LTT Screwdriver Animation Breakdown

You'll see stuff that's paid, but you can also just select stuff that's free, which is really useful, especially if you're new like me.
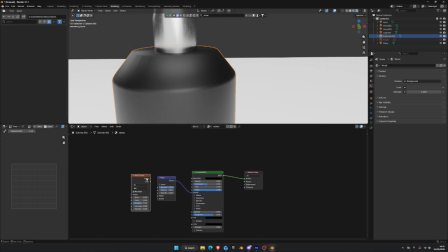Making the rubber material though and the plastic material, I did do those myself because they were super easy.
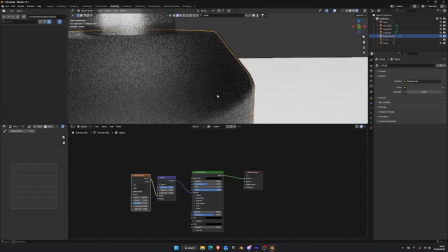I just spent a little time playing around with values in the material editor and got them made.
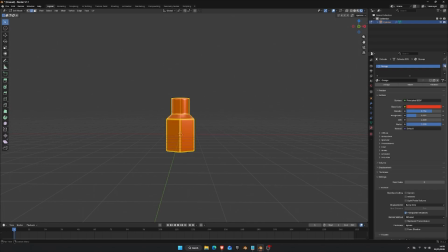One big thing I did learn from making my own materials was that you can assign multiple materials to the same model or the same mesh even. So if you have an object with multiple materials like the screwdriver does, it has a rubber grip and it has plastic,
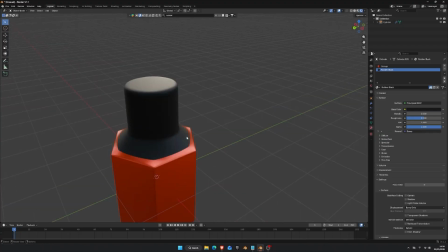what you can do is you can select the mesh and select certain faces to have a particular material by assigning them.
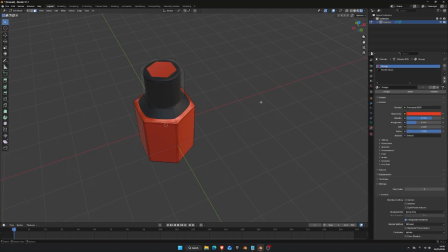And it's super simple, and it actually really saves you a lot of time because then you don't have to separate each element of the screwdriver. It can all be one long model that has different materials assigned. Really, really convenient and really cool.
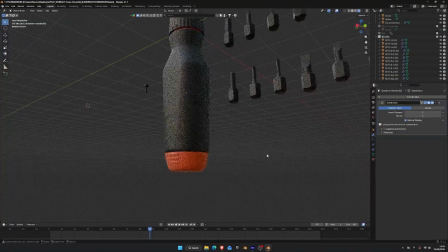And so here's the final product. If you would like this 3D model, I've actually uploaded it to my Gumroad,
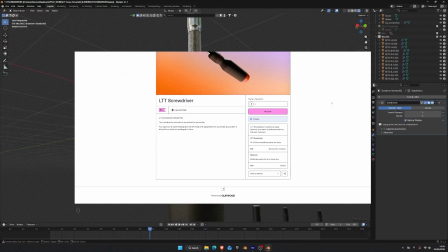and the link is in the description. It is pay for how much ever you want, but the bare minimum is $1.
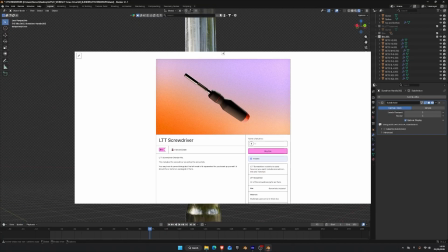So if you're more than happy to pay for $1, go do it. The file itself is a Blender file.
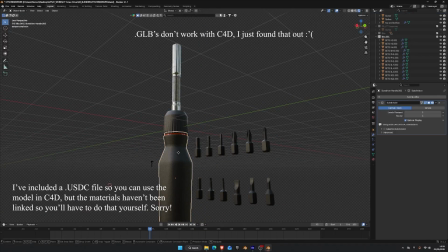If you would like a GLB for Cinema 4D or whatever other 3D software you're using, just let me know, and what I'll do is I'll upload it to that file so you can get all of them basically and use the one you want to use.
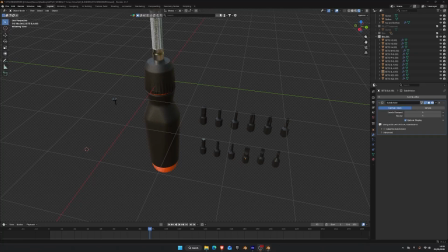It does include the screwdriver as well as the screw bits and a single screw, which you can replace with your own if you'd like.
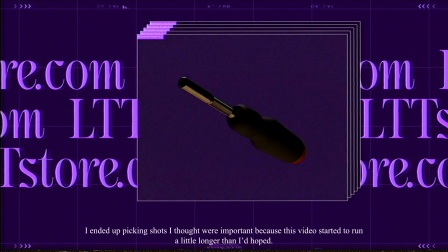So let's get into it.
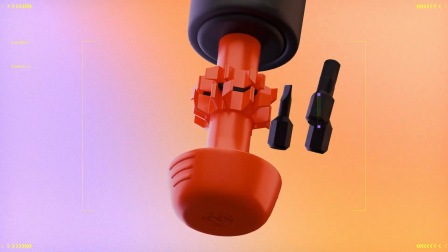Let's do a shot by shot breakdown, and let me talk to you through the thought process, the visuals, the audio, and the issues I had with each shot.
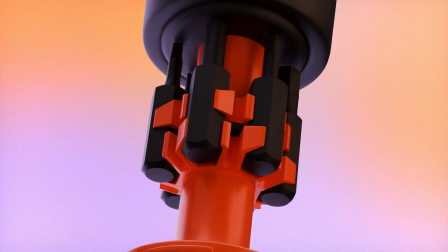I've not really written this part out, so wish me luck on making it make sense for you.
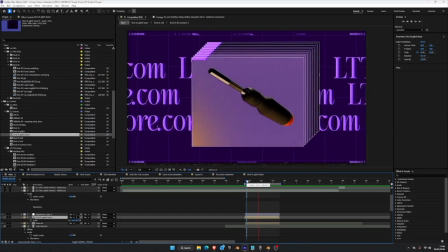So this is the first shot that I worked on, and I really love what Bungie have been doing with Marathon.
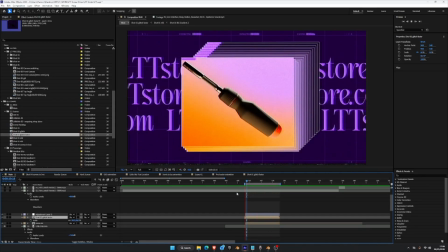I think the design language is super strong. And so I wanted to do something similar where I bring in and incorporate as many of these like micro graphics or little elements throughout each shot.
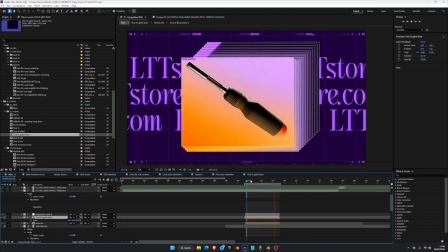And so the first shot, we have these chevrons, we have this outline box effect that I've done, which is essentially, if I single out one of these shots,
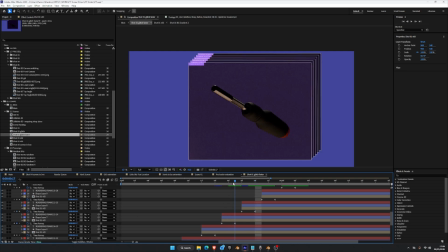it's 3 frames of animation and then it freezes. And the reason why I did a freeze frame is so that you get this nice gradient
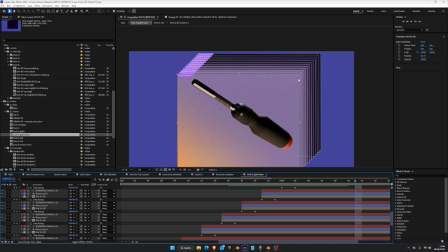in the background. It would have been really distracting if it all continued to animate. Also, there's a cool little bunch of references here.
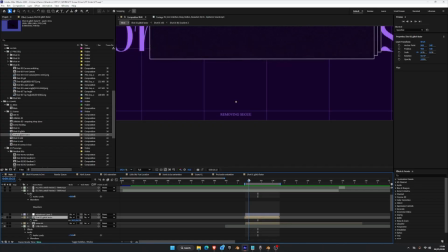So I've got this removing the segue, buffering the tech tips,
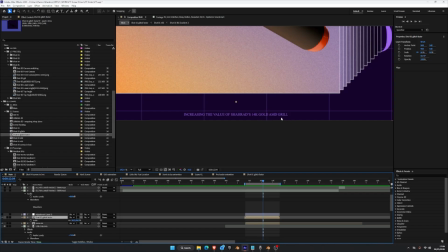increasing the value of Charad's 14 karat gold AMD grill, which actually has gone up in value. So his mouth is now worth more money than it was like a year ago, which I think is pretty funny.
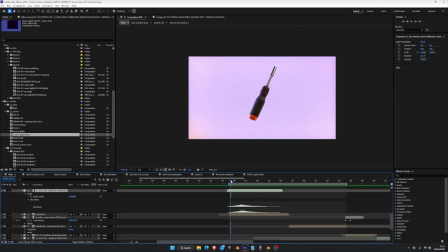And yeah, so that's the first shot. So this is the second shot. This is a much longer shot, which I've actually had to break down into 2 parts. So you can see here that they're like cut up. The thought process was I wanted this to animate in and then
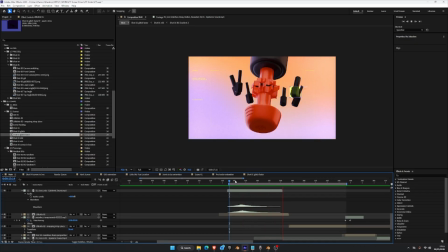show off the screw bits as they popped in and click into place. So this was actually really easy to make, and I'll show you the Blender file as well after I've gone through this.
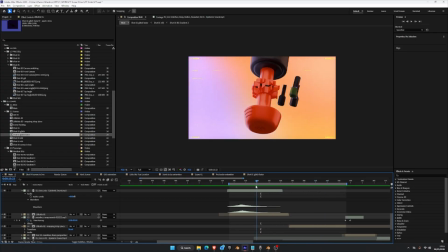But basically, yeah, I animated these popping in with a lot of these UI elements again that are coming through.
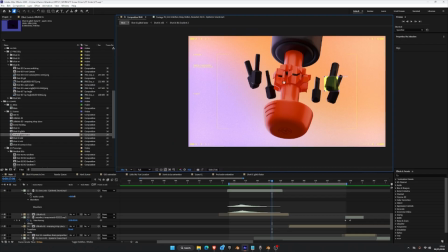So the chevron, there's this box here, and then also there's some cool little text reveals.
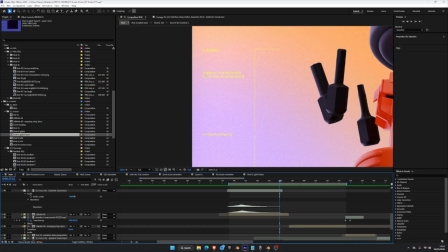Again, because this was meant to be like a hack, I wanted this little terminal compromised text,
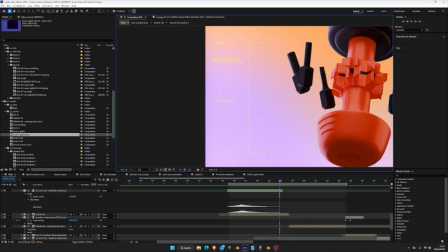and if you put that into the end of a YouTube link, you'll get a nice little rewarded with a nice little meme.
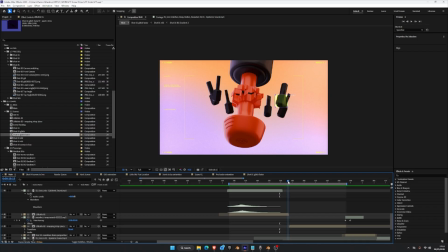I also wanted to match some of the sound design with the edit, so these are actually 3 different shots from 3 slightly different angles.
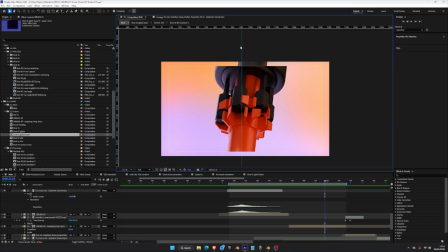But yeah, and then I got this cool little shot where I've animated the bits extending, because I feel like that doesn't get shown enough or talked about enough, that you can actually put longer bits into that.